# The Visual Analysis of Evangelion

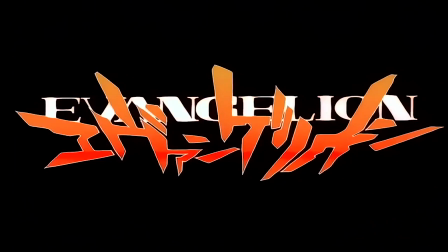In my last video, I analyzed the cinematography of the End of Evangelion. In this video, I'm going to go over more shots from the film and explain why they work so well.
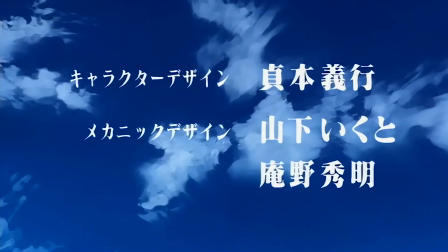Get your popcorn ready, because this is the analysis of Evangelion.
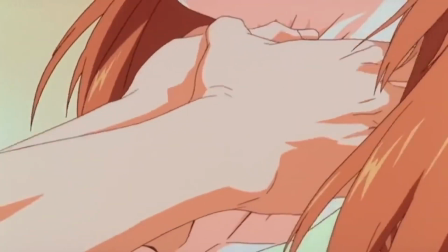The third impact starts with Shinji choking Asuka, then we get this shot of Shinji holding Asuka by the neck.
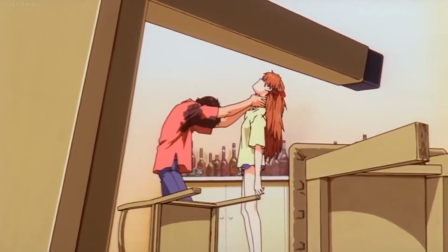The shot composition is impeccable here because the fallen table and chairs from before are now in the foreground and create a frame within the frame.
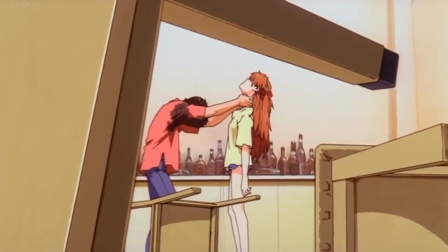This is a technique used to create a tighter frame around the focal point, keeping the eye focused on what the objects are surrounding.
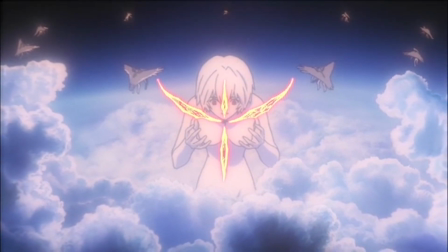We also get this technique used here. The clouds in the mass production Evas create a circle around Rei in Eva Unit 1, creating a circular frame within the frame.
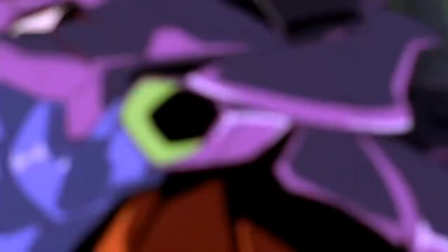During the third impact, we get flashing imagery of frames from the show itself, all the characters and moments flashing before the viewer's eyes.
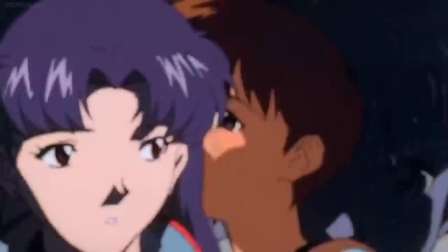I think this is here to show how life flashes before your eyes in near-death experiences, and the third impact is one of those experiences, as all individuals may cease to exist because of it.
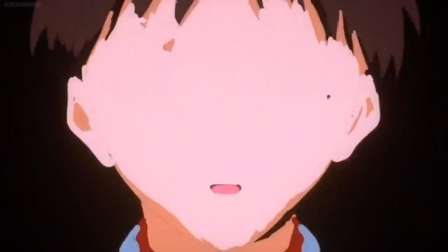I also think the sequence is supposed to visually stimulate the audience, but also in a way be ignored.
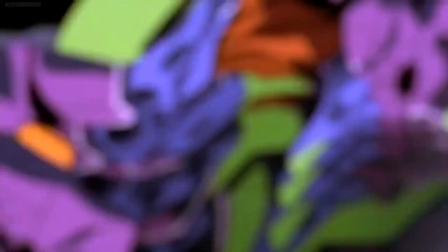Film is an audio-visual medium, but at this moment, the audio of the internal dialogue between Shinji and Rei is more important than any of the visuals,
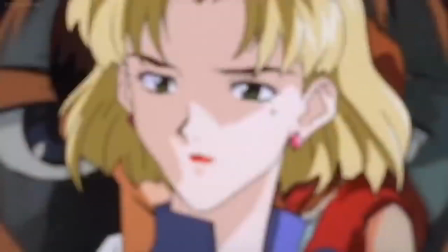as Shinji controls the third impact and his decision matters.
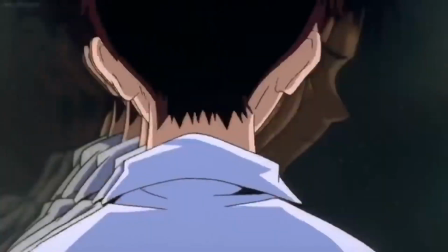The visuals here only enhance the chaos of the third impact, but also allow viewers to just listen and not focus on the imagery, as it's stuff they may have already seen before in the show.
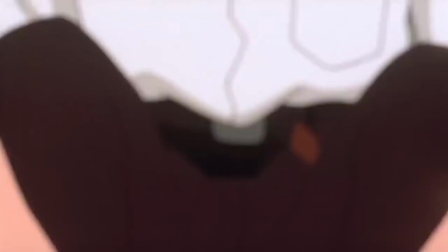Another thing I enjoy about this sequence is the rack focus at the beginning, where the characters start off out of focus, but gradually become more in focus.
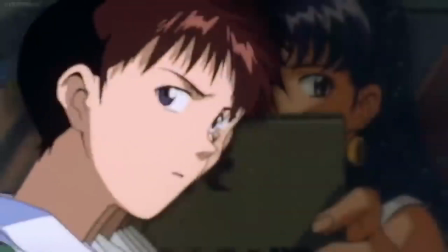I think it's a neat detail that as Shinji thinks more and more about his life, the more in focus it gets.
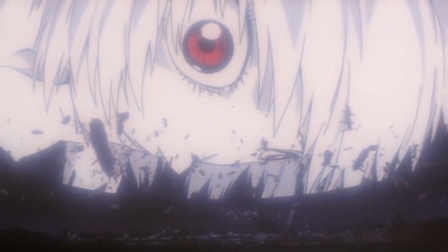In this shot, the use of perspective enhances the composition. Instead of a boring shot of Rei's face, we get an interesting shot because of the angle and foreshortening used. This specific use of it shows how giant and scary Rei is in this moment by comparing her to the geofront we've seen throughout the movie, her head being as big as it.
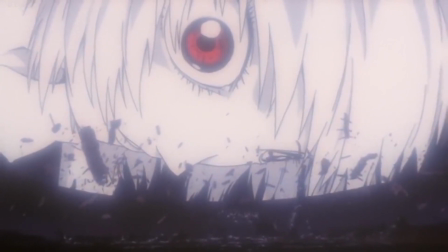We also see debris floating from the geofront, going up towards Rei, which keeps the viewer's eye focused on the top of the frame, where Rei is, rather than the bottom.
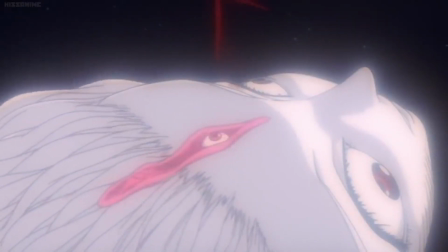The perspective and foreshortening in this shot of Rei enhances the composition by making Rei's forehead, the focal point, the center of the frame. We could have had a less interesting shot of Rei's head here, but instead, the use of perspective allows a dynamic shape that centers the focal point. The perspective lines all bring the viewer's eye to the third eye opening.
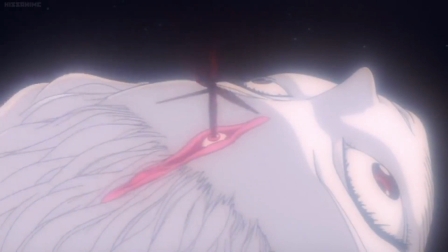What's more impressive is that this is all a close-up, which I don't see many dynamic close-ups like this in live-action films.
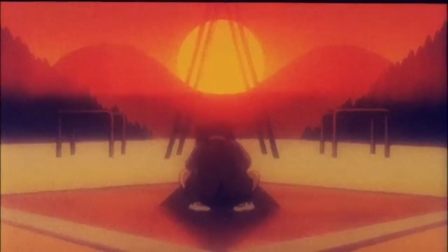This shot of Shinji alone in the park uses symmetry to create balance within the frame, and this allows the lines to all flow towards the center of the frame where Shinji is.
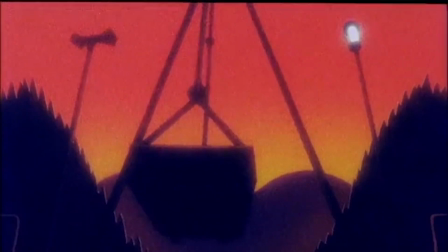This shot also uses symmetry to balance the frame. But why use symmetry?
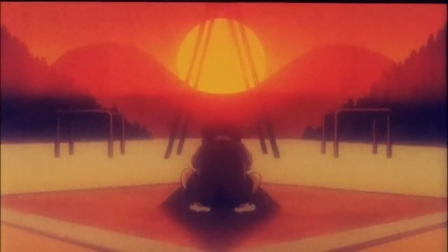Well, since this is all in Shinji's head at this point, it could show that this is a fantasy, perfectly built, with no imperfections except Shinji himself.
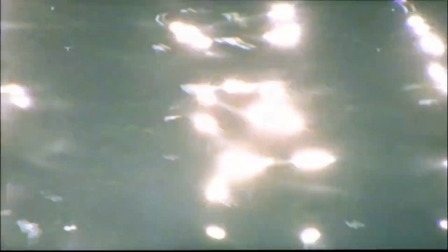So there is a point in this movie where it switches to live action, and here lies the true meaning of the film,
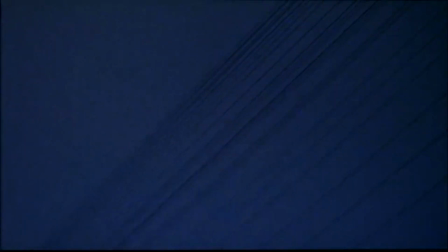that changes mediums to show the reality of the world we're living in and critique escapism as a way to cope with reality instead of working to make a better reality.
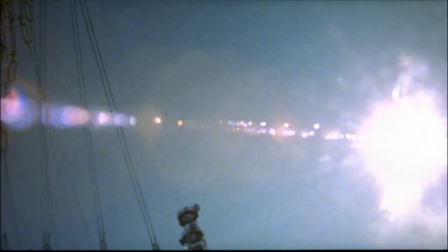To me, a lot of these shots are beautiful using lens flares and grainy footage. They even mirror the animated swing shot by including a symmetrical shot of a real swing.
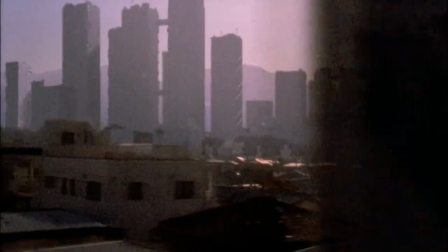To me, this really shows that there is beauty in reality, if you just look for it.
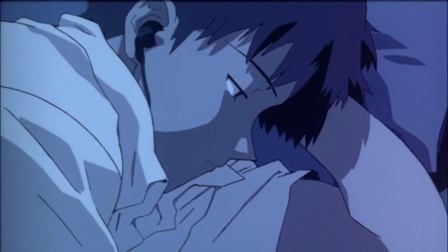Evangelion uses color to convey emotions in shots, like blues representing Shinji's depression in this shot, or blues representing Asuka's depression in this shot as well.
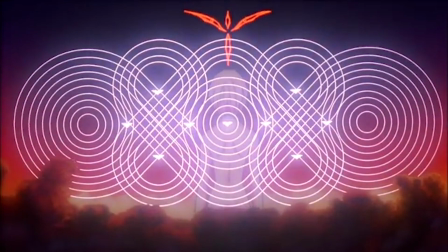The shift to oranges and reds during the third impact conveys the change within the world, one that is violent and causes the destruction of all living things.
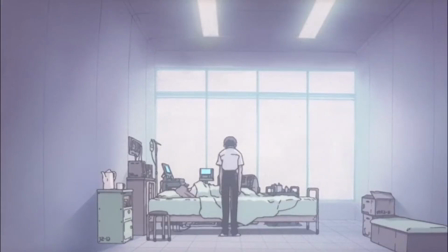There are also shots with a lack of color, which I think convey a lack of emotion, like Shinji hovering over Asuka's hospital bed before doing something only one who is not thinking clearly would do.
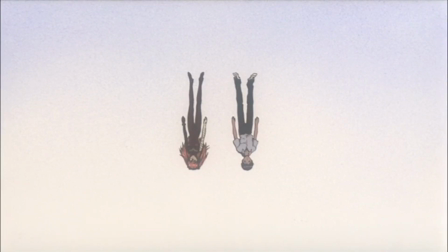There's also a completely white background at the end of the movie in this shot, showing that Asuka and Shinji are the only ones to reform after the third impact. This keeps the focus on only them and uses color to do so. Congrats, you've made it to the end of the video.
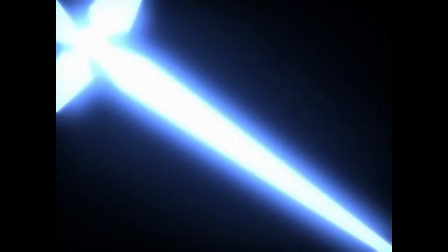If you haven't seen my previous video, part 1 of the series, and you want more, now's the time to watch that. Thank you so much for watching, and I'll see you in the next one.